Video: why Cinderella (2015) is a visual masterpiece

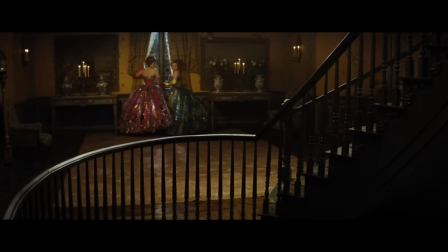[20:23]
When they go to the ball, their dresses have so many embellishments. They really believe that more is better, but really it's ridiculous.
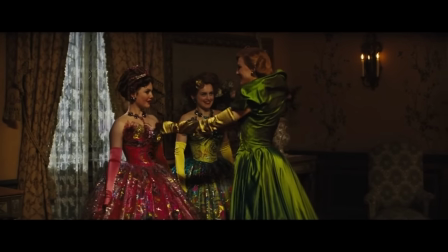[20:30]
I know these dresses are supposed to be very insane, but I honestly kind of love how creative they are.
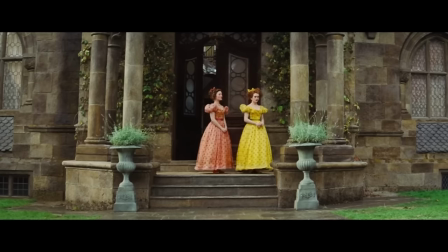[20:36]
I especially love these quirky hoop skirts. Since the stepsisters are younger than their mom, obviously, their styles are reminiscent of the 1950s.
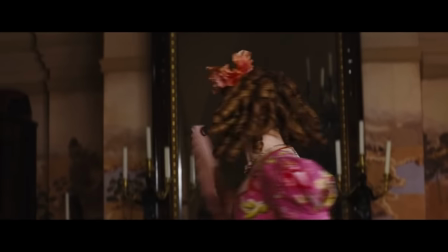[20:43]
My favorite distinction between the Tremaine family and Cinderella is the hair.
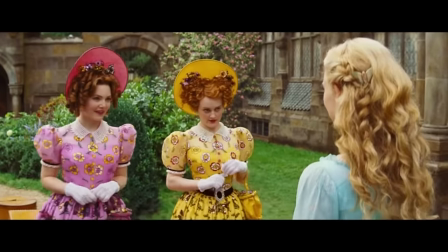[20:48]
The stepsisters always have tightly wound curled hair, and Lady Tremaine has stiff,
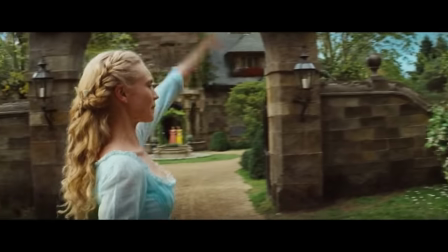[20:53]
smooth hair, whereas Cinderella's is frizzy, fluffy, and natural. It shows what the Tremaine's prioritize and also the luxuries they have.
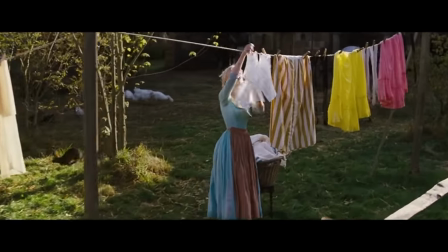[21:01]
Ella is working so hard that she doesn't have time to do her hair, and she's also nowhere near as vain.
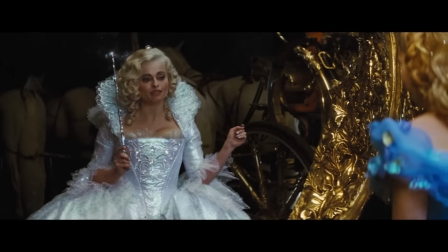[21:07]
The Fairy Godmother has another one of my favorite costumes.
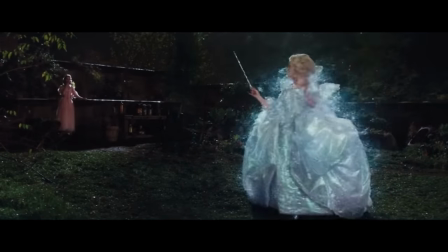[21:10]
I've already mentioned the practical lights in the dress, which I think is just such a unique detail, but she's also a great example of transitional coloring.
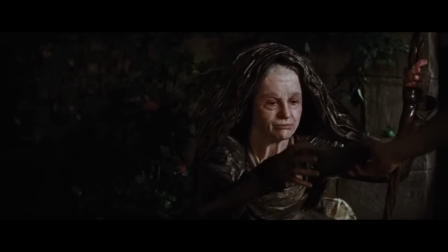[21:17]
She starts in dark browns that blend into the environment. It's dirty and nothing special.
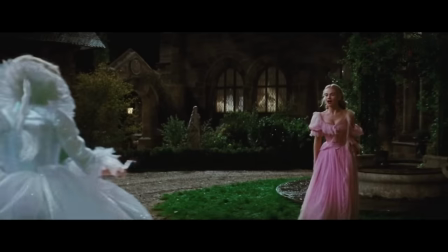[21:23]
Then she transforms into heavenly, sparkling whites once Cinderella offers her kindness.
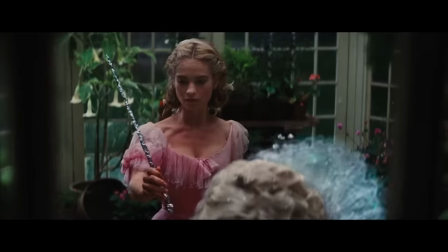[21:28]
Everything about this dress is gorgeous. I love how it's over the top and quirky to match how frazzled the godmother is.
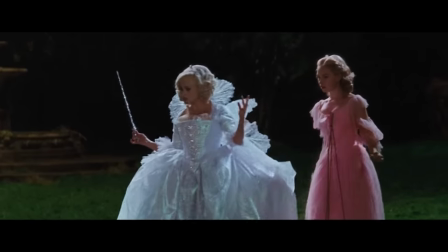[21:35]
I love the reference of the fairy wings in the back and this oversized skirt and all of the glittering rhinestones.
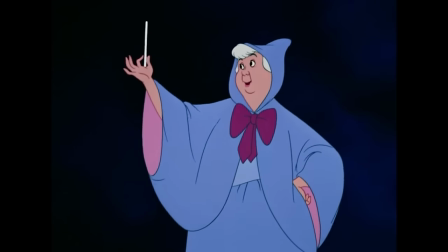[21:41]
Again, this is a great way to reinvent a classic character with something new and just as exciting.
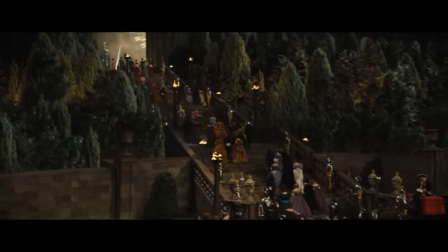[21:48]
Okay, now we're at the ball. This is insane.
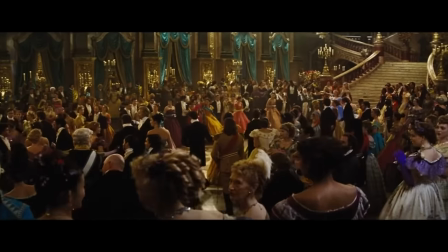[21:50]
There were 500 extras in this ball and every single one of them is dressed in a gorgeous dress or suit.
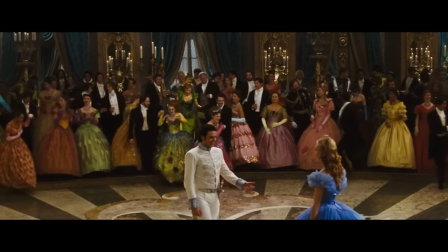[21:58]
I love how there are guests of varying nationalities, and a lot of them are inspired by different time periods.
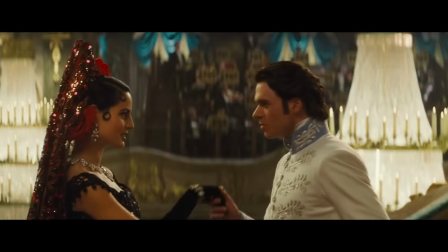[22:04]
Like Princess Shalina of Zaragoza, her look is Spanish-inspired, and I am obsessed with the way that this looks.
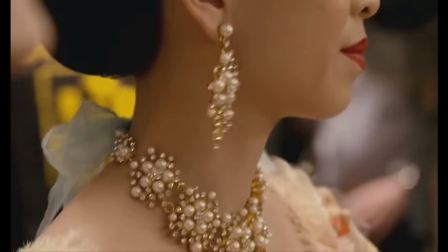[22:12]
I want this outfit. All of the extras even wore archival Swarovski jewelry.
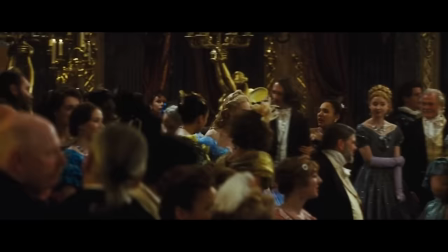[22:18]
These are extras! Most of the extras have similar silhouettes with their dress, and the fabrics are all quite solid and heavy.
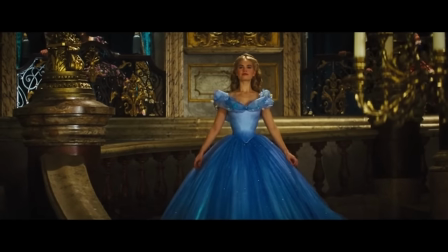[22:25]
Then Cinderella comes in with this beautiful, flowy, iridescent ball gown.
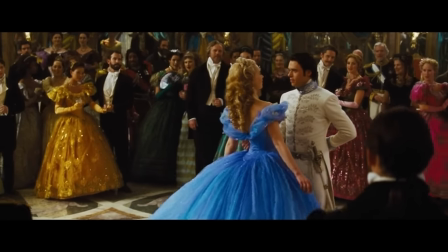[22:30]
And I think that that's one way she stands out. Obviously, aside from the massive skirts, the prince, Kits, has a defined personality in this version.
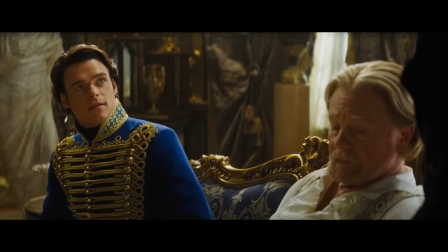[22:39]
He's seen war, so his outfit is military-inspired.
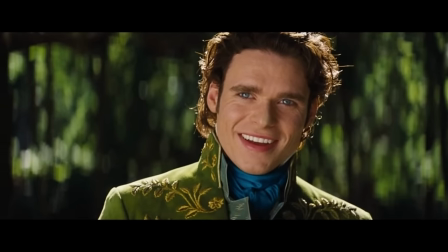[22:42]
The costume designer also added blue to a lot of his outfits to compliment Richard Madden's eyes, which was an excellent decision.
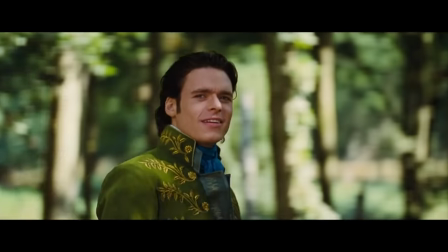[22:49]
His first outfit is green, with a touch of blue. And although green can be envious and greedy, in the right context, it can also be down-to-earth and humble.
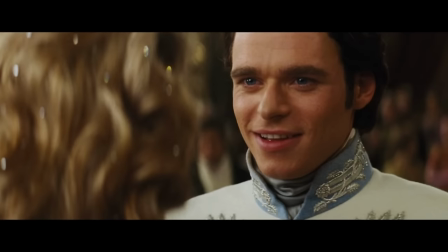[22:57]
He wears it hunting and when he first meets Cinderella. The blue in his outfit at the ball happens to match Cinderella's dress, of course, since they are both destined to be together.
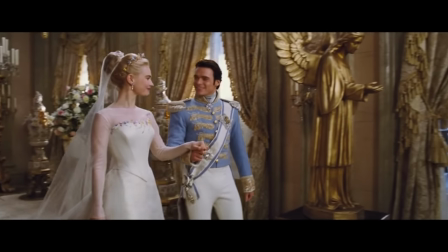[23:06]
I also really love the concept of his wedding outfit. It's also blue and it's still military style and references the animated version.
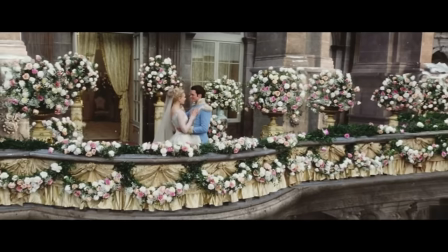[23:14]
Sandy Powell said they chose fewer masculine colors here, which I think was a really great choice because this is a romantic and soft moment.
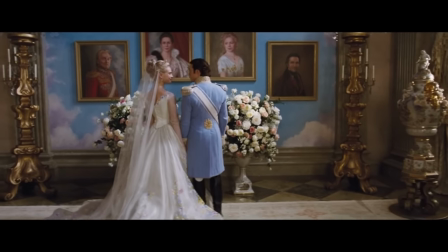[23:22]
And more importantly, Kit is influenced by Cinderella through her kind-heartedness.
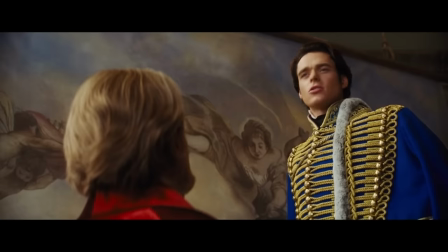[23:27]
He quotes her several times in the movie and is inspired by how she approaches life differently than him.
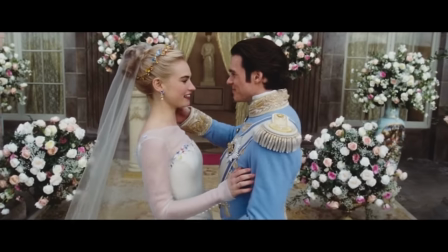[23:32]
So I think it's really cute how her style merges with his by the end. And then there's Cinderella herself.
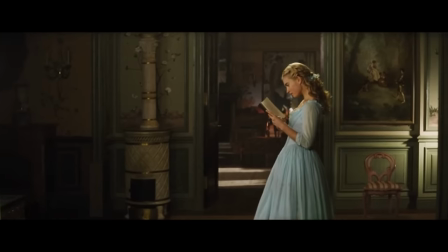[23:39]
Everything about her costumes, even her farm girl dress, is perfect.
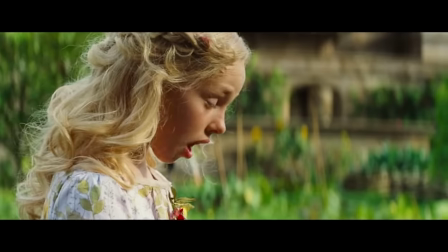[23:44]
As a child, she matches her mother with flowy sun dresses and wildflower prints.
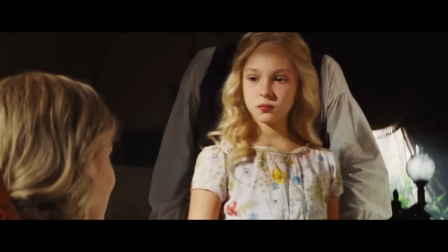[23:49]
Ella is heavily impacted by her mother before she passes, who tells her of fairy godmothers, the importance of believing, and to have courage and be kind.
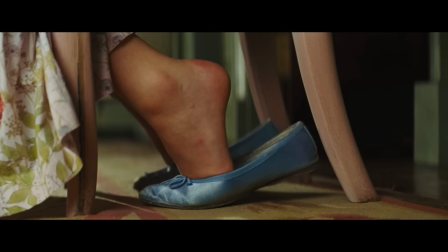[23:56]
It makes sense that she would reflect her so much visually. She wears actual slippers in her signature blue, and continues to wear this style as she ages.
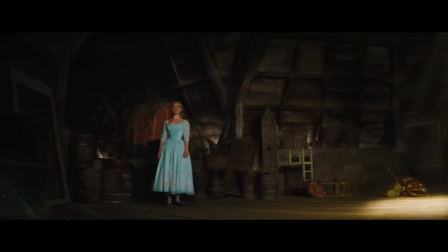[24:05]
As an adult, she only wears one dress, really. It starts out beautiful. There is a lovely, intricate flower design near the hem of the skirt.
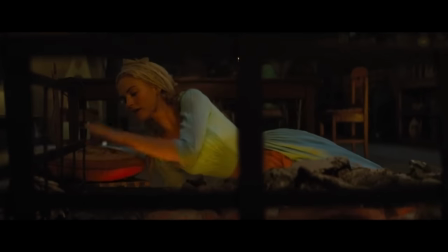[24:12]
It's corseted and overall simple, and sweet. As the stepfamily begins to abuse her, her dress slowly becomes faded and dirty with work.
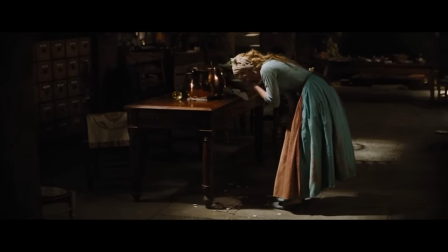[24:21]
They don't even bother to buy her new clothes. A similar transformation happens with her hair.
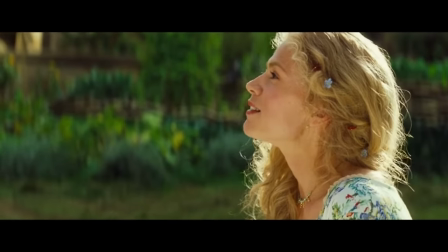[24:26]
In the beginning, her hair matches her mother's with loose waves, flowers, and braids. It's carefree and innocent and playful.